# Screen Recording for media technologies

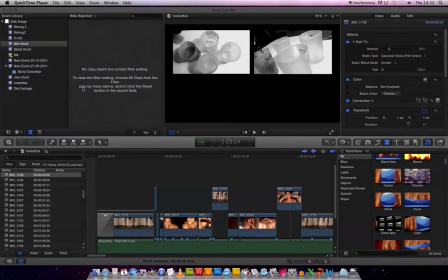As part of technologies for music video, I used Final Cut software to piece everything together. I began by recording everything and creating events and projects.
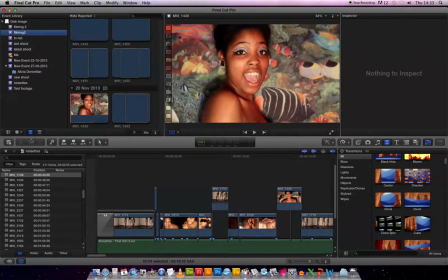So these would be events, and the projects are the whole thing all together.
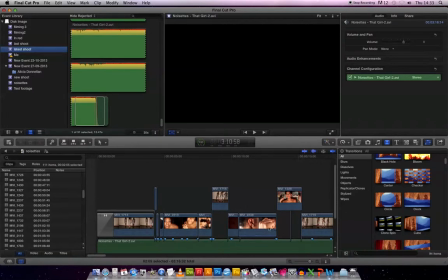And within the program of which to upload my clips for my music video, I then downloaded an MP3 file of the song.
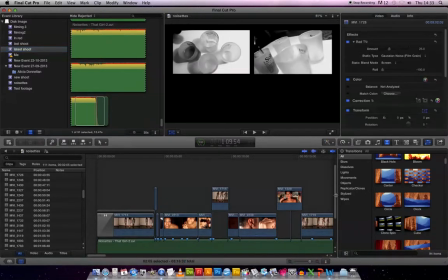So down here, to piece everything together and to basically make this sound AVI file to make it for my music video.
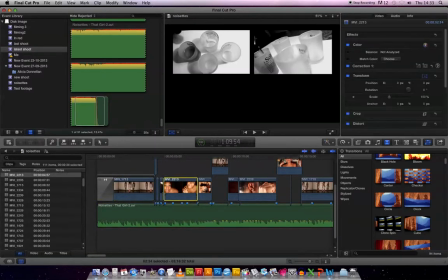After editing everything, so making all these clips smaller, fitting them into place, making sure they go along with the lyrics nicely so that it all fits within the lyrics, I began to add effects. So the first effect I used began with a transition, a circular transition at the beginning.
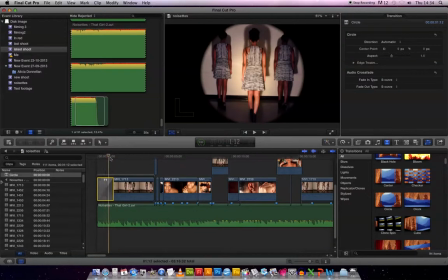So if we move it over here, it starts off with a circular transition and then it moves into an effect that's in the middle, and it's a glow in the middle of the thing. It adds to the element of depth and is used a few times within my music video in a few scenes. So it's used there, it's used, oh, I forgot to find it now.
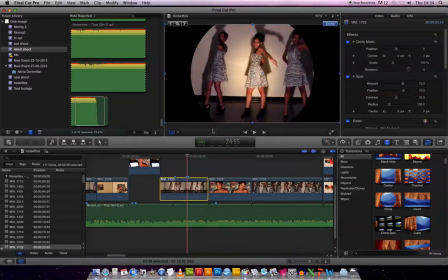It's used over here again, sort of when the girls are in that same place all together. So it just all links in together really nicely. I also used a bad TV effect a few times. So if I move it down,
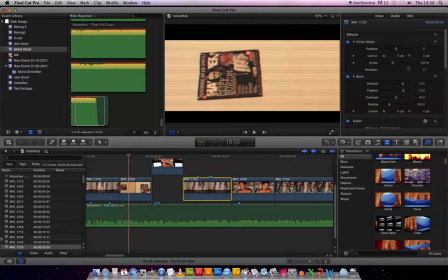sorry, there to add to the more broken 60s feel to make everything feel a bit more old-fashioned, and I use that way further down in the song, so about here,
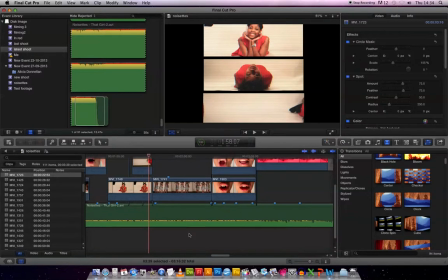all in these different slides here. And I also used a bubbly effect. I'm talking about effects firstly because it's the easiest thing,
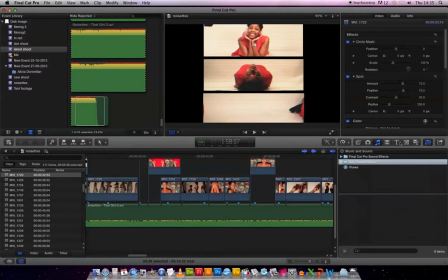you just pick up an effect from the side over here in the transitions or the effects slide, and you just sort of drop it in, and it just makes the feel a bit better. So if I find the bubble effect to show you,
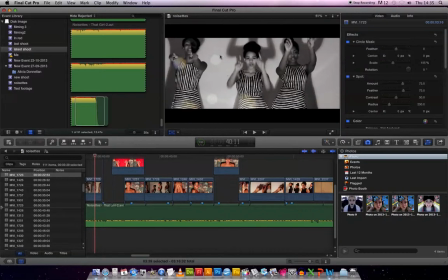I think over here, yep, see the bubbles over here, that adds some more 60s feel again. Every effect, really every effect I used boiled down to the fact that it was all part of the mise en scène. It all goes down to the
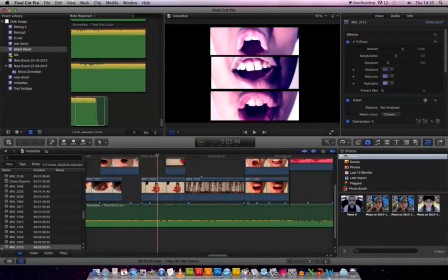feel of it being 60, used quite heavily here, or when the boy is using his mouth, or even to all the black and white scenes,
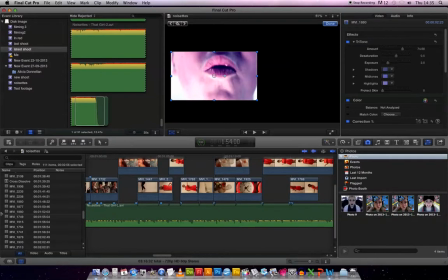so that when the girls are doing the bubble moves they're in black and white, or even down to the alcoholic scenes when they're all in black and white,
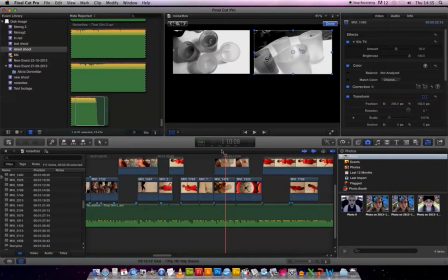adds the feel of everything being old. I think too many effects in my music video would have overdone it, made it not quirky enough, not made it all that good. And it would take away from the video itself. It would take away from the aspects and the acting and all the things I'd worked to do. And the main part of my music video, I feel, was making the transitions.
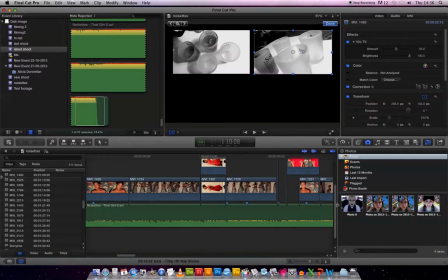And that began with and also a lot of the split screening.
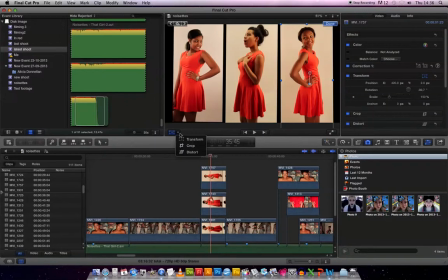So, like as you can see here, there's quite a few split screen scenes. They all went down to transforming everything so that it fit into place and cropping it so that everything wasn't too big. So, like originally, I would film these on a larger scale, so they'd be filmed with bigger backgrounds.
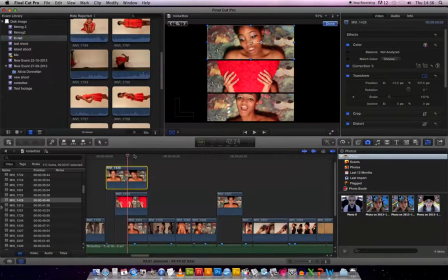You could see the floor in these because I needed a lot more room to be able to cut a lot wider, and then I transformed them and cropped them down into state by using the transform and crop tools. These were used a few times as well, making these split screening effects, and obviously I'd leave time gaps so that one would appear after the other, as you can see.
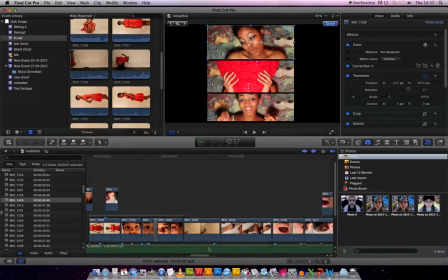And then if I go down the line over here, sorry, it's just finding everything. Well, yeah, you get the basic idea. They're used basically to introduce everything, fundamentally.
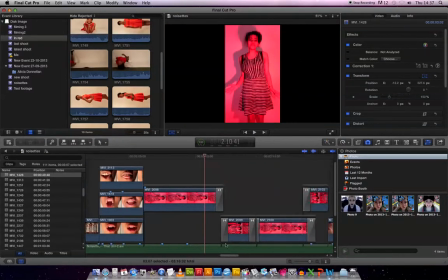Over here, I used not that same sort of thing. I cropped and transformed them so that they would all fit next to each other and be like this. But instead, I used a fade to color transition. So I faded it to black so that the girls would appear and they'd fade back out.
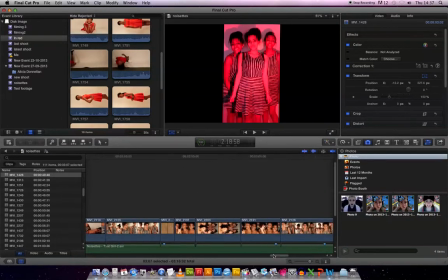And that adds just a little bit of difference to everything. All of the transitions I found were over here, or there. There you are.